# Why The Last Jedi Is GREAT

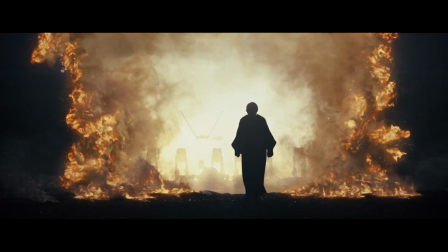(20:39)
And then, of course, we have our first gold moment.
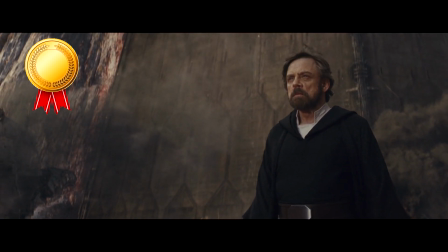(20:43)
Luke walking out and facing down the First Order is the most excited I've ever been in a cinema.
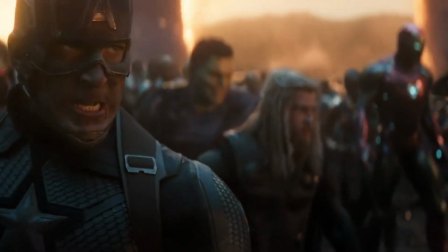(20:49)
This moment had the same effect on me that the Avengers Assemble scene in Endgame did.
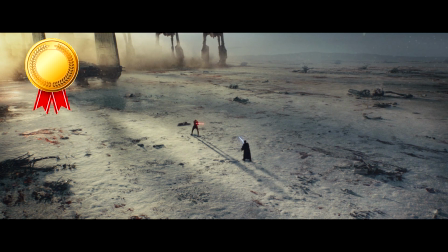(20:53)
For my whole life, I had waited for the day that I'd finally get to see Luke Skywalker being a hero again, and I fucking got it.
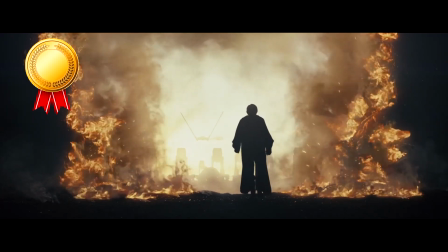(21:01)
Him walking out with that building music and everyone's shocked faces is the perfect payoff for all the wonderfully nuanced setup we'd received throughout this film.
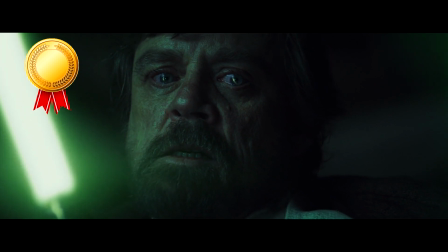(21:09)
Seeing all of Luke's lows, seeing his struggle with who he is and what he stands for, seeing him try to deal with the shame of what he did,
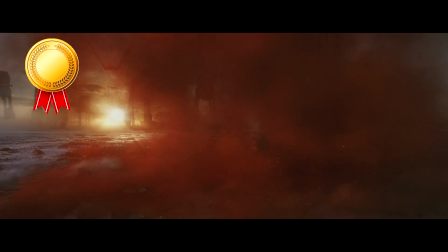(21:17)
and then this moment, he has finally realized that it doesn't matter what he thinks of himself,
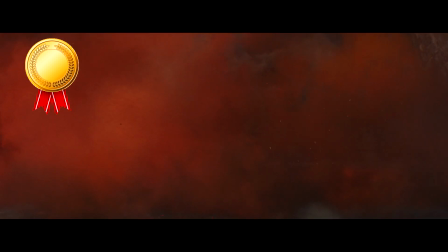(21:21)
it doesn't matter how badly he failed.
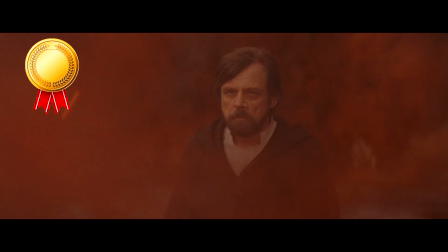(21:24)
The galaxy needs him, his sister needs him, Hope needs him, and he accepted his failure and decided to do something about it.
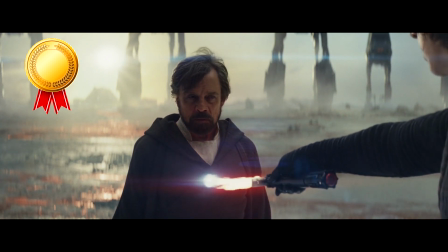(21:32)
Luke using a force projection is also so fitting to his character arc in this film, because if he had been there in person, what would he have realistically been able to do?
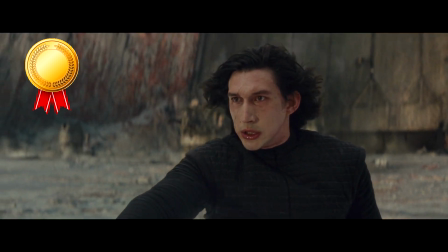(21:40)
He couldn't have taken out the entire First Order by himself, but that wasn't his purpose.
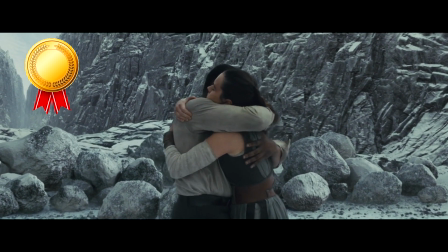(21:45)
He stalled long enough for the Resistance to get away. He kept the spark alive.
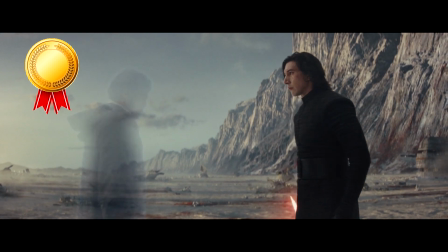(21:50)
The judgment to not just go in guns blazing and letting his impulsive nature take control of him shows just how much he's grown as a person,
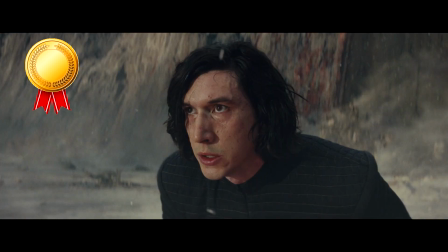(21:57)
how much wiser he has become. He has fully accepted his title as a legend.
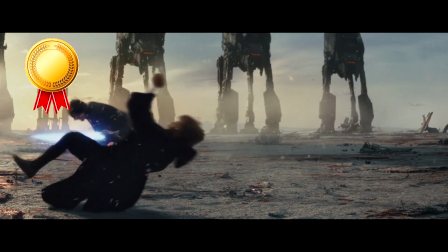(22:02)
This is a moment that for me will go down in history. It is arguably my favorite Star Wars moment ever, and I have no shame in saying that.
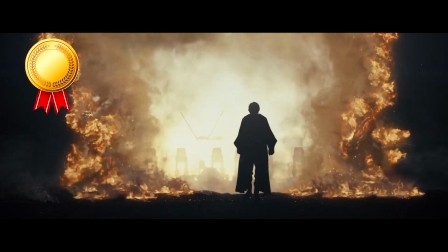(22:10)
No matter what you think of the overall way they handled Luke in this film, you can't deny that this is Luke Skywalker,
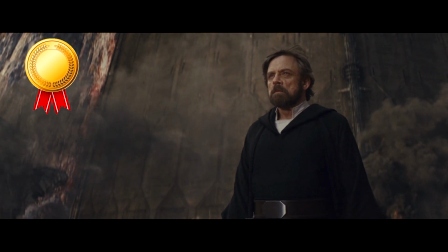(22:17)
walking out against all odds, facing down the First Order all by himself with a smile on his face.
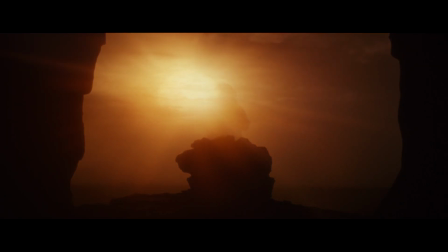(22:22)
This is Luke Skywalker. And then we of course have Luke's death in front of the twin suns, which is also a gold moment.
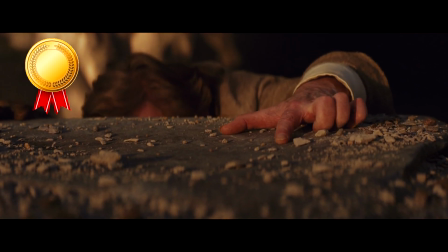(22:30)
I honestly couldn't have imagined a more fitting send-off to this beloved character.
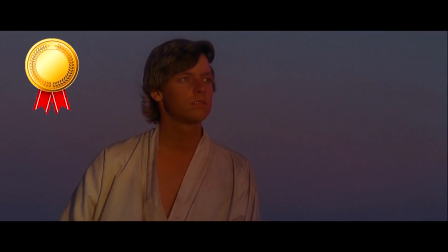(22:34)
This whole story started with Luke Skywalker staring off into the horizon as a young man with so many dreams,
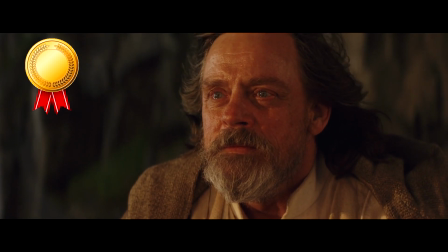(22:41)
and it ends off with Luke Skywalker staring off into the horizon, a hero and a legend.
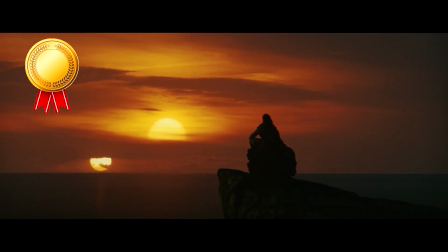(22:46)
Because yes, this may not be the end of the story as a whole, but it's the end of Luke's journey.
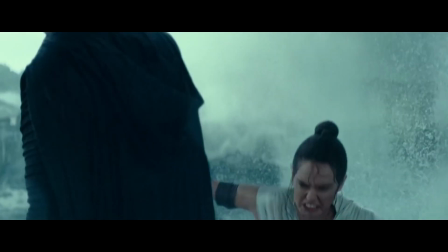(22:51)
This of course isn't his trilogy, so the last film had to focus on the newer characters,
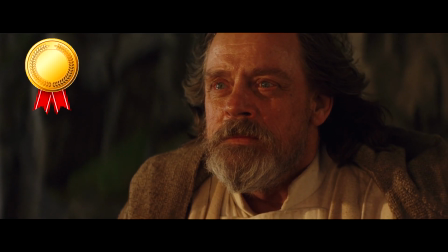(22:55)
but I'm just glad that The Last Jedi gave us this perfect send-off to Luke Skywalker.
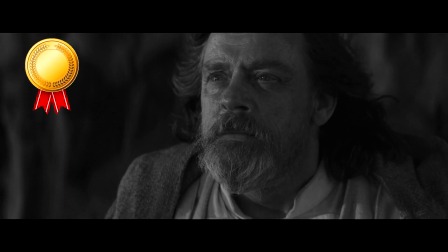(23:00)
The Force theme playing at full blast and watching Luke happy and fulfilled makes me really emotional.
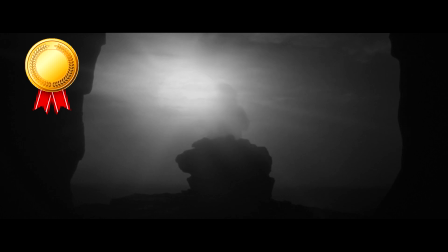(23:06)
His story is one of my favorites in cinema, and I'm just so happy that it was great all the way throughout, both in the originals and The Last Jedi.
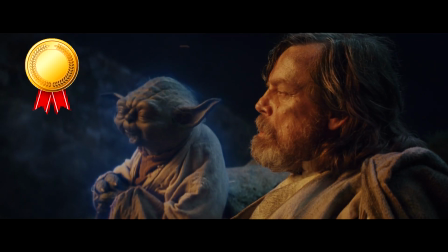(23:14)
Luke is fantastic in this movie, and his death is just perfect. A legendary moment in cinema.
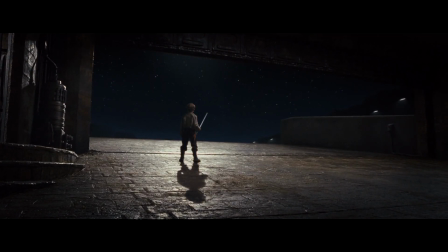(23:20)
And of course, to end it all off, we have the ending scene with the little boy looking towards the sky, and this is a silver moment.
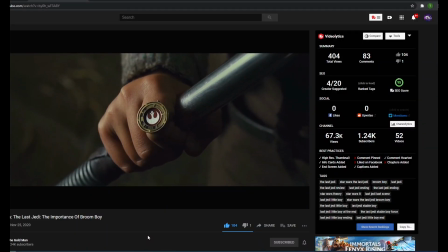(23:27)
The Goldman has a really good video on why this scene is so special, so I'd really recommend checking it out because it's worth the watch.
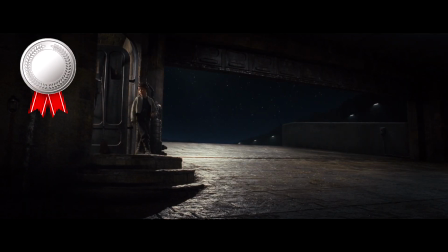(23:34)
Link is in the description. But this scene is just so inspiring and so filled with hope.
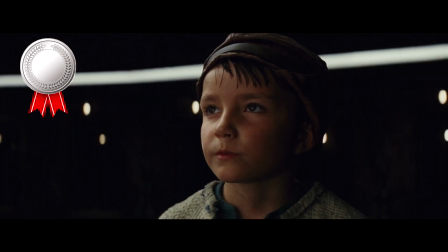(23:38)
It just nails down the idea that anyone can be a Jedi, even you and me who've both used a broom as a lightsaber before.
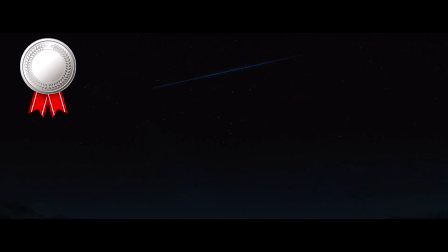(23:44)
It shows the true impact of Luke as a symbol of hope throughout the galaxy. And honestly, it's just one of my favorite ending scenes in any Star Wars movie.
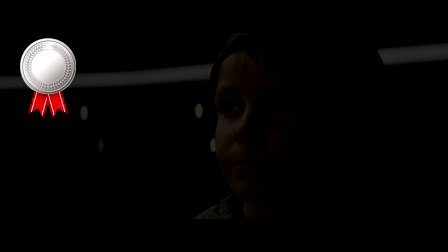(23:53)
A great ending to a great movie.
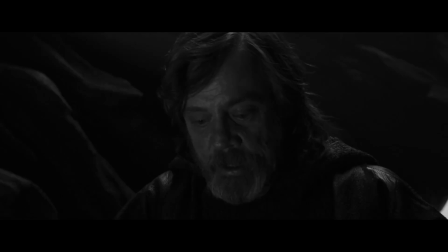(23:56)
So what we're left with is a shit ton of bronze moments, a handful of silver moments, and 2 gold moments.
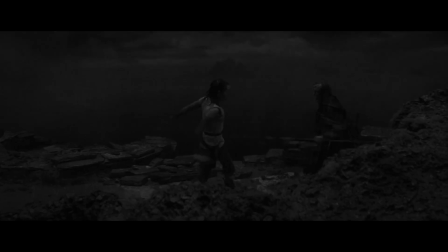(24:02)
Not bad for the most controversial film of all time.
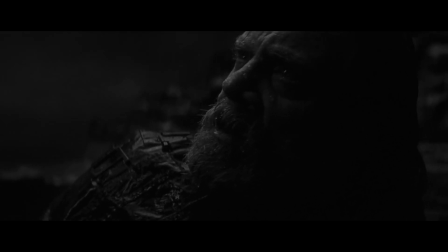(24:05)
I can't explain to you just how much affection I have towards this movie, but hopefully this video has helped us understand each other a little better,
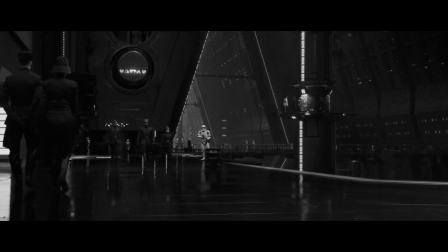(24:13)
because I do think The Last Jedi has a lot to offer the Star Wars franchise as a film.
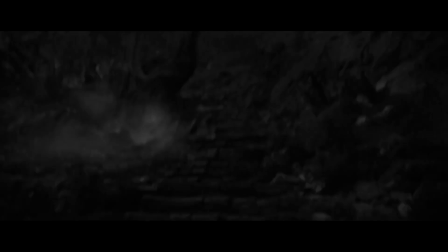(24:17)
And beyond what I've already mentioned, I think the acting is possibly the best in the entire series.
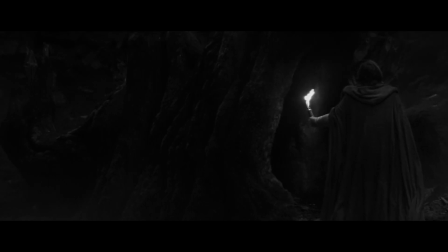(24:22)
Mark Hamill, Adam Driver, Daisy Ridley, Oscar Isaac all provide solid to even great performances.
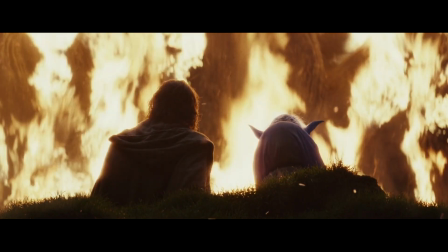(24:27)
The cinematography is also arguably the best out of any Star Wars movie.
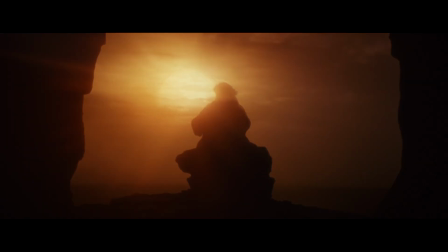(24:31)
Shots like the ones on Crate, the lightspeed ramming, Luke's death scene, just the subtle hints we get throughout,
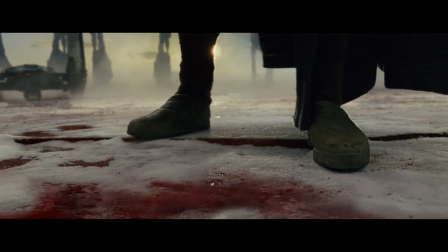(24:37)
all based on camera work, such as Luke not having footprints, it really makes you notice what kind of director Rian Johnson is.